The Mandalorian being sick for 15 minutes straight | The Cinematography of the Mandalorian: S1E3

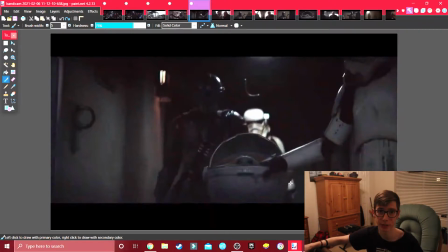What's important is Mando's reaction to how Yoda's being treated. This is a good example of the 180-degree rule.
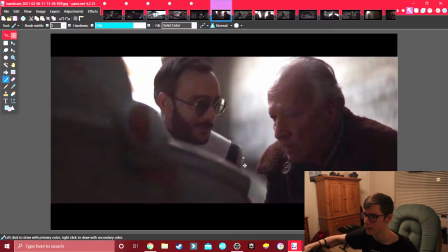The camera is on this guy's left side, and it's on Mando's right side.
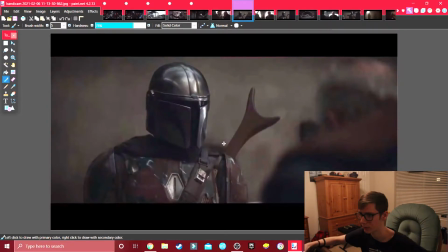It's maintaining which side it's on throughout the shots, so that's good. I guess that's some good third right there. That's an okay third right there. Oh, that's so good, dude.
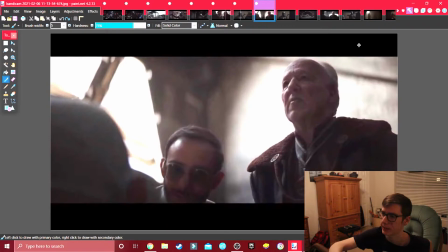This guy is in one of the most fundamentally powerful positions in the frame ever. The angle is so steep. He's so far to the side.
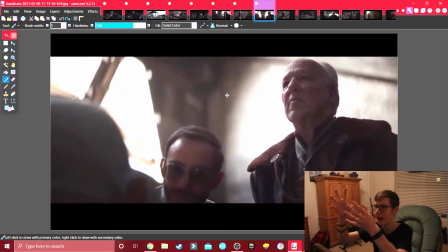He's just towering over it. Oh my word.
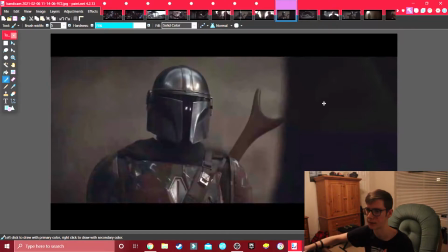I do find this exchange between the client and Mando to be kind of interesting, because the crew finally decided to just third it up.
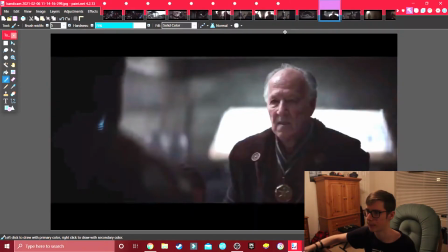Like, Mando's on the left third right there, and it makes sense for him to be on the right third here. And the reason I think for that is Yoda's important in this section.
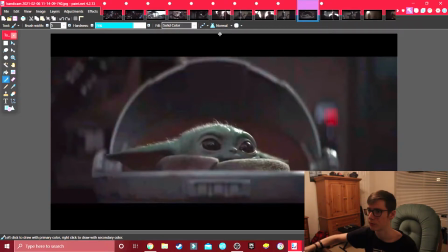They're talking about Yoda, and we're supposed to be focusing on him, which is why I think Yoda, in his shot, he's right down the middle. He's centered. And so I think that's the crew subtly telling us that Yoda's important, and that's why they changed it up a little with actually taking thirds a little bit more seriously.
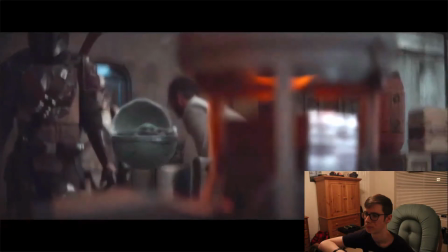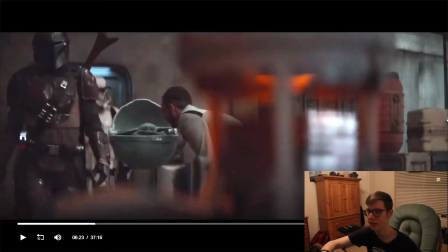Excellent rack focus. See, I love shallow focus when it's actually utilized.
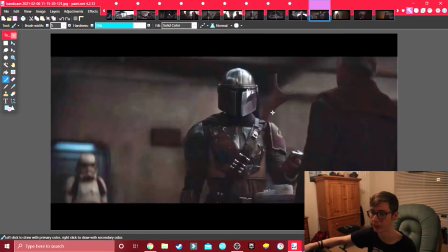Now, this is the most unsure I think I've been about a shot for the entire series. When you think about mise-en-scène, which is just what's in the frame, everything that's in the frame, everything. Mise-en-scène is very specific. You don't put something in the frame for no reason.
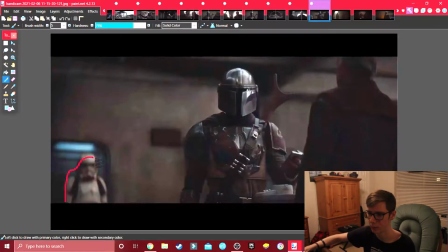There's always reason. So, that being said, why is a stormtrooper on the left side? I don't know why Mando himself is not on the left side. So why do we have the stormtrooper in the bottom left corner? I don't know. My best guess is that if the crew's trying to remind us of where we are.
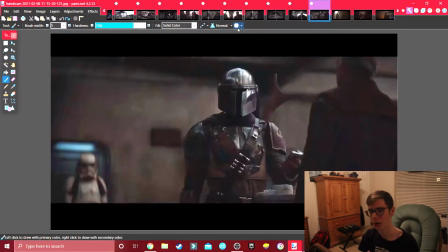I guess there's supposed to be a looming threat, just kind of always present in the background, although it's not up in your face. But that's just my best guess.
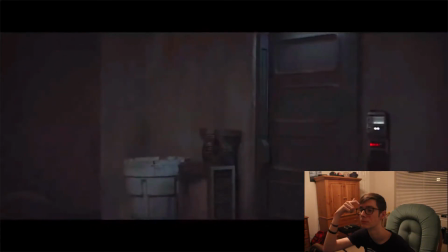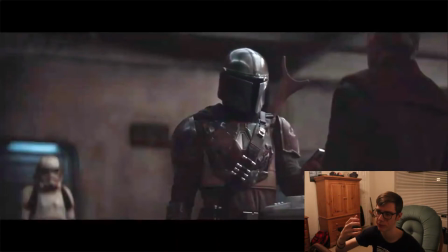Oh, I absolutely love how Mando looks from Yoda to the Beskar, just right from Yoda to the Beskar. I think the only way that really could have been capitalized is to have an insert shot of the Beskar, because our minds, we connect everything. We connect shots however we have to. And so, showing that relationship of Yoda and Mando and the Beskar, what is the price for turning Yoda in? It's the Beskar. I think demonstrating that relationship visually would have been so awesome.
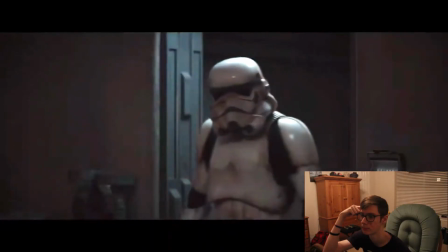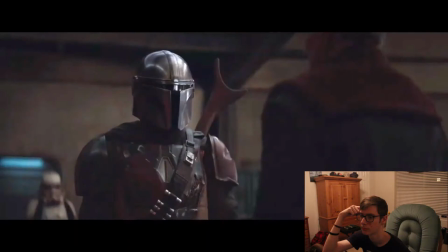Pause. I'm lost. Like, I'm genuinely lost. What was the point of showing those stormtroopers walking?
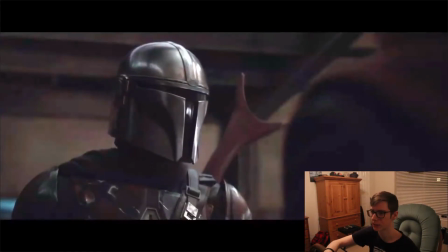I know I always advocate for long shots, but this shot should have cut a bit short.
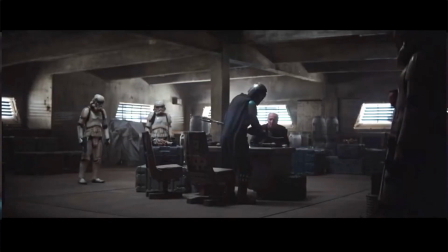Right about there, the shot should cut, and we should get a master shot from the last episode. Like, just a wide shot of the room so that we can see where everyone is.
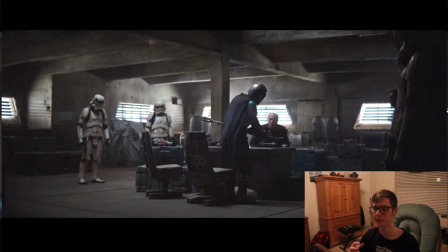Just to, like, give us that visual attention. Like, the room is more full than it was 3 seconds ago. Like, if you show the stormtroopers walk in, you have Mando look to the side, then bang, give us a wide shot of the room.
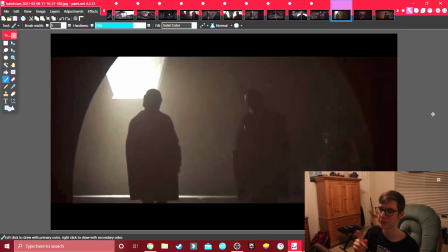There is a reason that this hallway is not well lit. There's a reason we have this giant glaring light right here. This is not an accident. The crew's making full use of the darkness. We've got 2 Mandos right here.
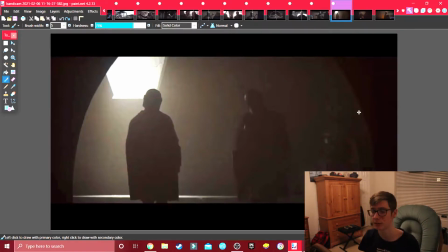I think there's another one coming in. As we do not know the intentions of these Mandos, they are literally shrouded by the darkness. They're shrouded with mystery. Like, it's a little more foreboding when there's that darkness.